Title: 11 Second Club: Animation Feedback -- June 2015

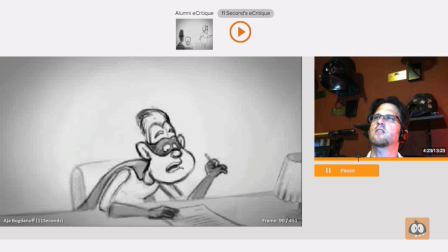4:19 Anyway, you get the idea there.
Actually, I just had a couple.
It's an easy fix. to clear up that silhouette a little bit. Like I said, the motion on the hair looks really nice. I like how you shade it in, the gloves and the cape and his mask,
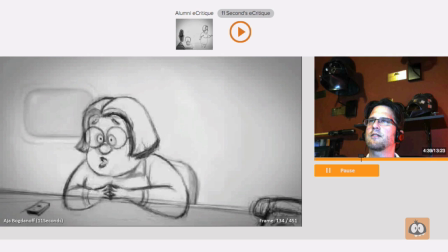4:33 a nice detail since this probably won't go to clean up or ink and paint.
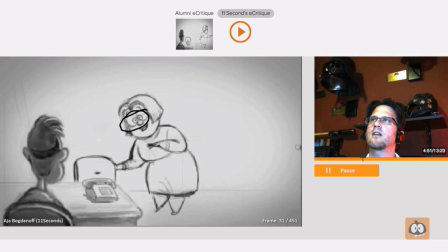4:42 When she does her walk in, I think this is great. The feeling of weight on her body is really nice. My favorite thing is the way her eyes are like popped out and she's like kind of has that patronizing thing in her voice and really reads across the animation here.
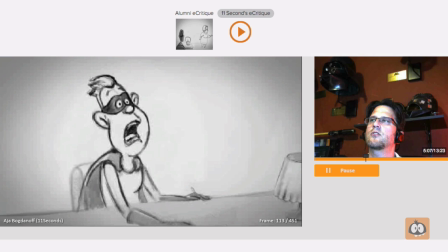4:59 Excited about your big day? Big day? That's great. You know, actually, I just had a couple of questions about the contract.
So there's a couple of lip sync things with him and with her that I think you'd want to address.
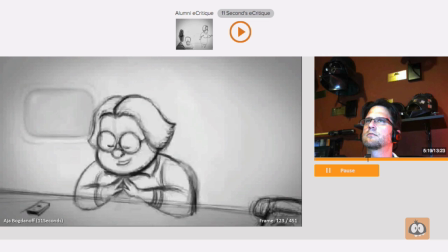5:15 When he says couple.
You know, actually, I just had a couple of questions about the contract. Of course you do.
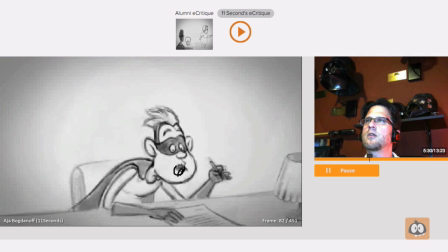5:22 Actually, I just had a couple...
We're not seeing the U shape.
I just had a couple...
I think it's... this is one of them here. You're closing up the mouth too soon, and we're not seeing the...
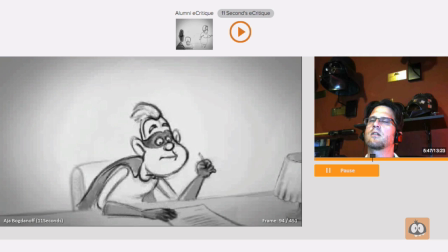5:44 Not seeing that, the U shape.
I just had a couple...
Couple. And drag the jaw behind.
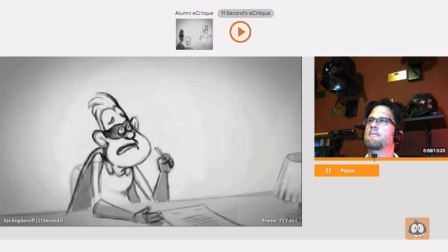5:49 It looks like it has weight, so if the head is moving, it's fun to take the, those vowel shapes and stretch them out when the head is in motion like that.
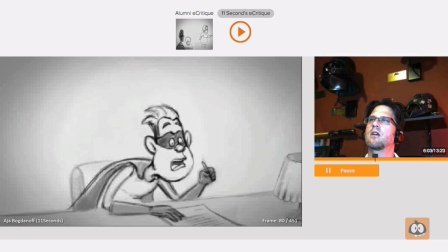5:58 I just had a couple of questions.
So when he says questions, that's the other one, is the S sound.
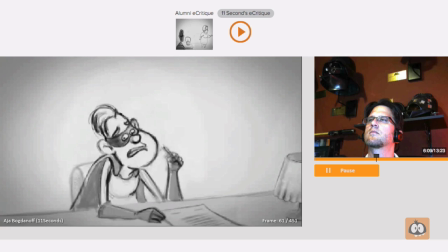6:04 Couple of que, where's your questions?
You know, actually, I just had a couple of questions.
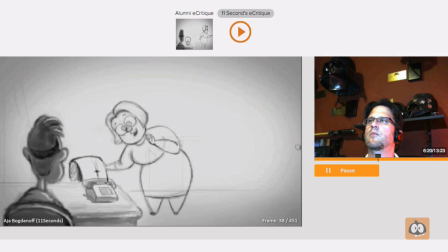6:14 You know, actually, I just had a couple of questions.
It's almost, um.
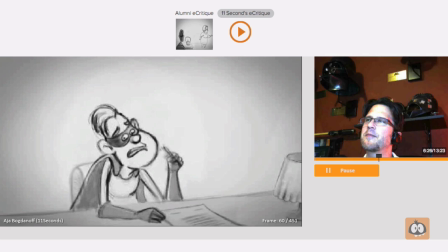6:20 A? You know, actually, I just had a couple It's so hard to peg it when I can't scrub it.
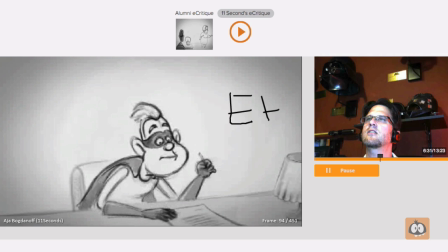6:26 Actually, I just had a couple of questions.
This might be where your E, the S sound is.
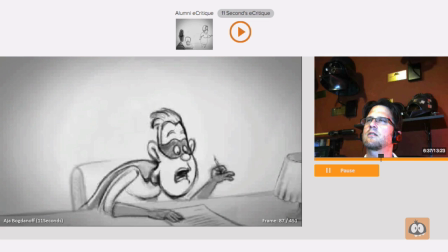6:34 Actually, I just had a couple of questions.
It's a little sooner than that. Where is it?
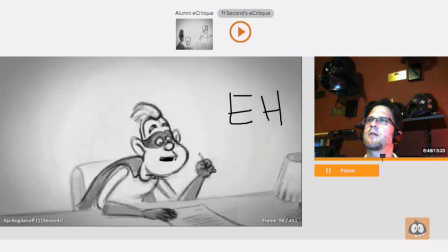6:43 Here? And up into your S. Dump that.
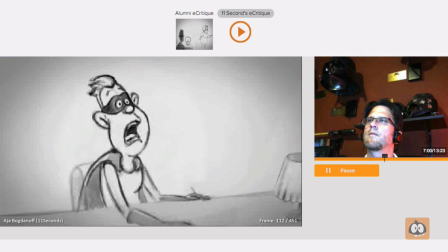6:56 I just had a couple of questions about the comments. I just had a couple of questions about the contract.
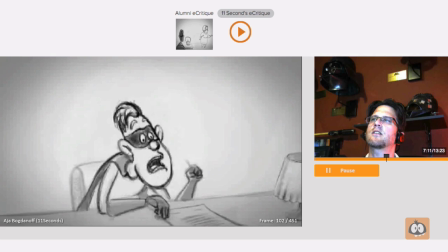7:03 So double check for that question, that couple, and then questions.
I just had a couple of questions about the contract.
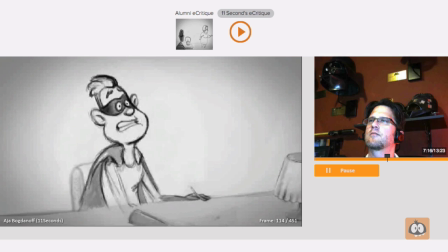7:09 Of course you do.
I like his expression throughout, like that sort of, this shape of his mouth is really fun.
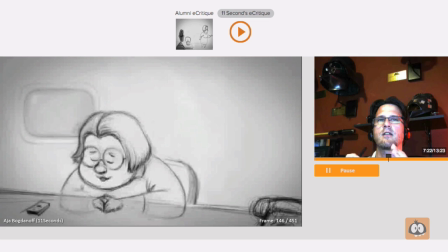7:16 Contract. Of course you do.
So for her, when she says, of course you do, I would milk that patronizing feeling even more. So she says, of course you do. And then she takes a breath. It should be nice to add in there always looking for those things where they're taking breaths or swallowing or whatever and add that in your animation
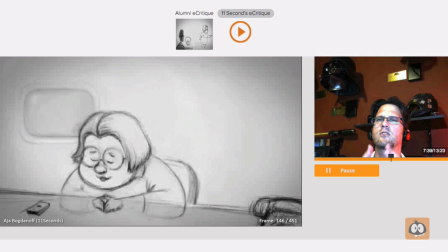7:33 So instead of right now you have her going of course you do and she merely drops her head and first turn I would have her do the of course you do and then the breath and then into her next motion, so Of course you do
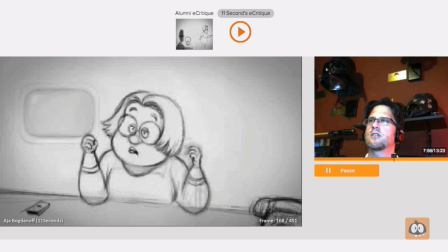7:47 The best but the first whatever she says there About the contract of course you do but first the first yeah
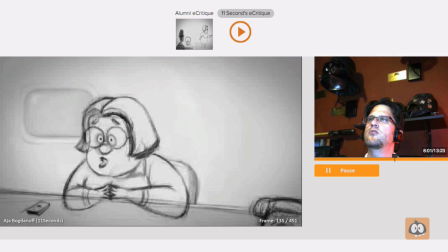7:56 contract of course you do so in other words you would have this do shape here and hold on this for a couple frames longer and hit her breath and then into this
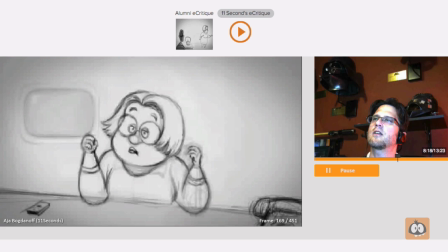8:11 turn of course you do but first of course you but first okay and then the other thing is when she says
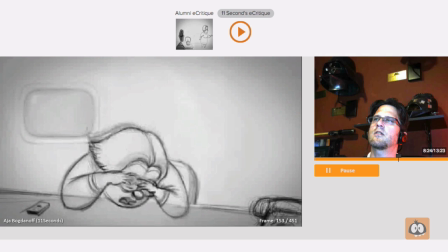8:19 the word first but first you're missing the I shape But fur, somewhere in here is the eye.